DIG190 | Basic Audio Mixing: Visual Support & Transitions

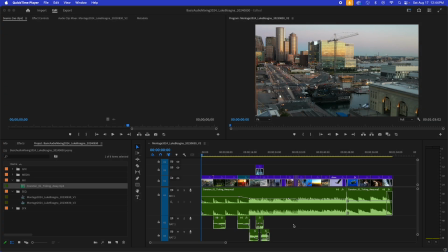6s
All right, my friends, welcome to another video lesson. In this lesson, we're going to continue learning about basic audio mixing, and in particular, we're going to be talking about visual support and transitions. So in the previous lesson, we went to town on this music up here and got it all nicely mixed.
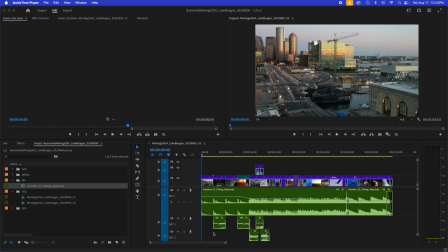23s
And now we're going to concentrate on our NAT sound clips down here. So I'm going to compress my music track here, bring it up, give myself some more room to work on these Nat Sound clips. And then I'm going to expand each one of them so that I can see them better.
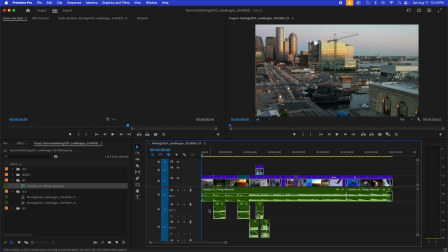43s
That's nice. And if you take a look, you can see I've got transitions on them and some keyframes as well. So I'm going to take you through why I did what I did the way I did it.
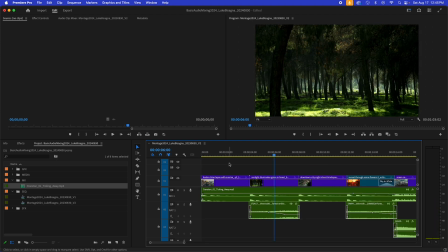56s
So let's start with the first clip here, zoom in, and it's supporting this forest shot here. So let's play through and see what we've got.
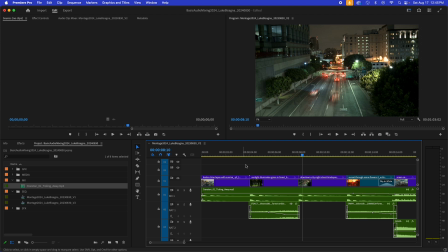74s
Cool, sounds great. And you can see I've got this keyframe ramp in here. Now why did I do that? Well if you look at the waveform here you can see the sound of the birds in the clip actually gets louder. So as they get excited toward the end of the clip here,
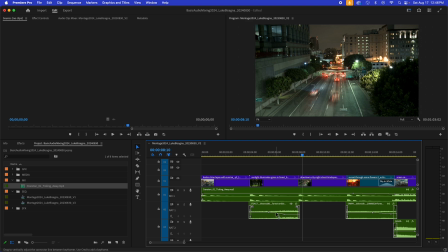91s
actually mitigate that a bit by bringing the level bar down as they become louder. So let's mute the music track and listen to just that alone. I'm going to use the mute button here and play through so you can hear what I'm talking about.
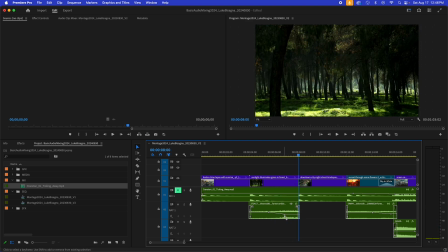112s
So as they get excited toward the end, I use the keyframe ramp to lower or the level to keep a sort of even balance across the length of the clip.
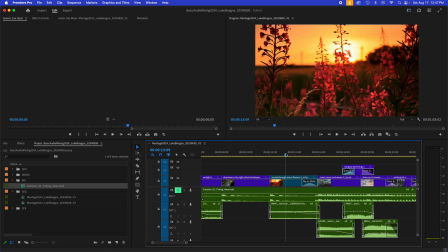123s
All right, so let's move on to the next clip here. We've got this field at sunrise, sunset, you decide. And I've got another ramp here at the end of this clip as well. But you can see the audio waveform is pretty constant across the length of the clip.
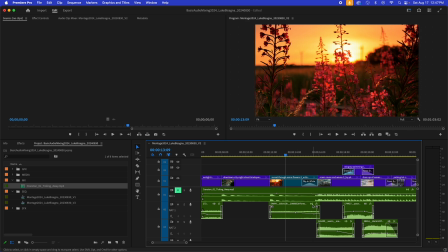142s
So why did I ramp it down? Well that has to do with what's going on visually up here.
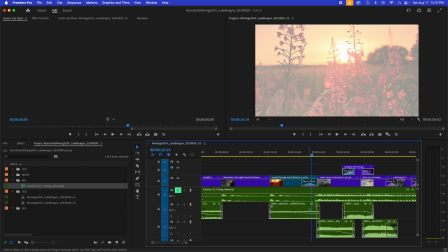147s
I have this dip to white transition, and I'm actually mirroring what's happening visually down here in the sonic realm. So as we leave the shot and fade into this world of white,
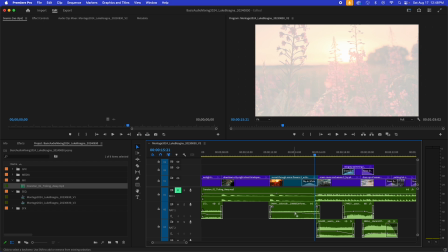163s
we're bringing down the level of the audio associated with it too. So let's listen to that.
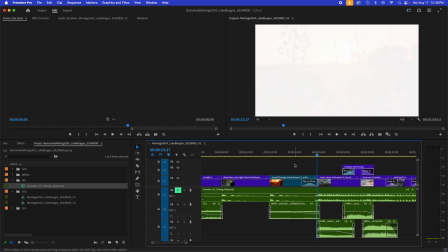175s
You can hear it dip down and get weaker as the screen becomes white. Now for this next little section here, we have several clips working together.
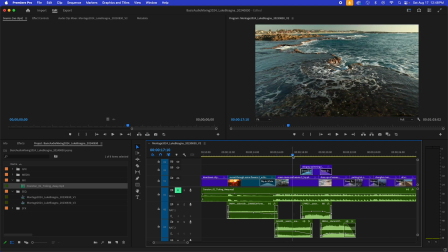186s
We've got the ocean surface here, this underwater shot,
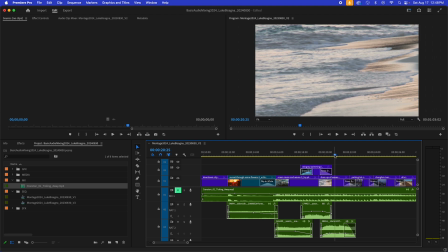193s
and then this shot of these waves sort of sizzling on the sand here. And below the line, we've got that supported with several NatSound clips. And you can see we've got keyframe ramps all over the place here. And again, that is to support what's happening visually in the sonic realm.
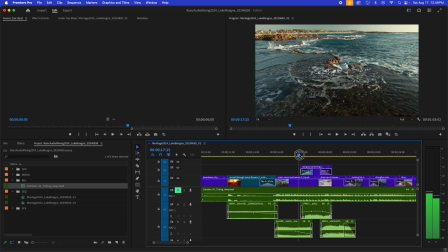213s
So as we leave this ocean surface shot and dissolve into this underwater shot, the sound that supports the ocean surface shot ramps down and fades out. And then the underwater shot ramps in.
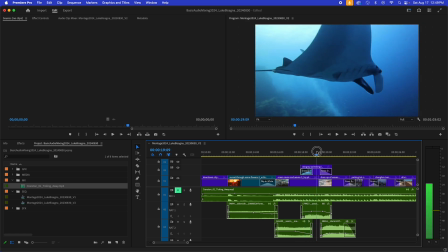231s
And then when the shot is finished dissolving in and solid here, you can see it peaks out at its maximum level. And then as we dissolve out from the underwater shot to the waves on the beach, the opposite happens.
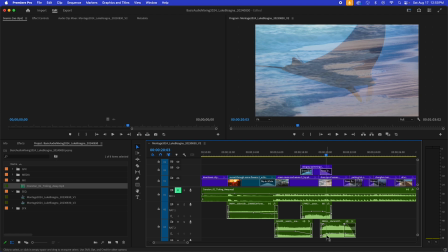246s
The underwater shot ramps down and the waves sizzling on the sand ramp in over the course of that dissolve.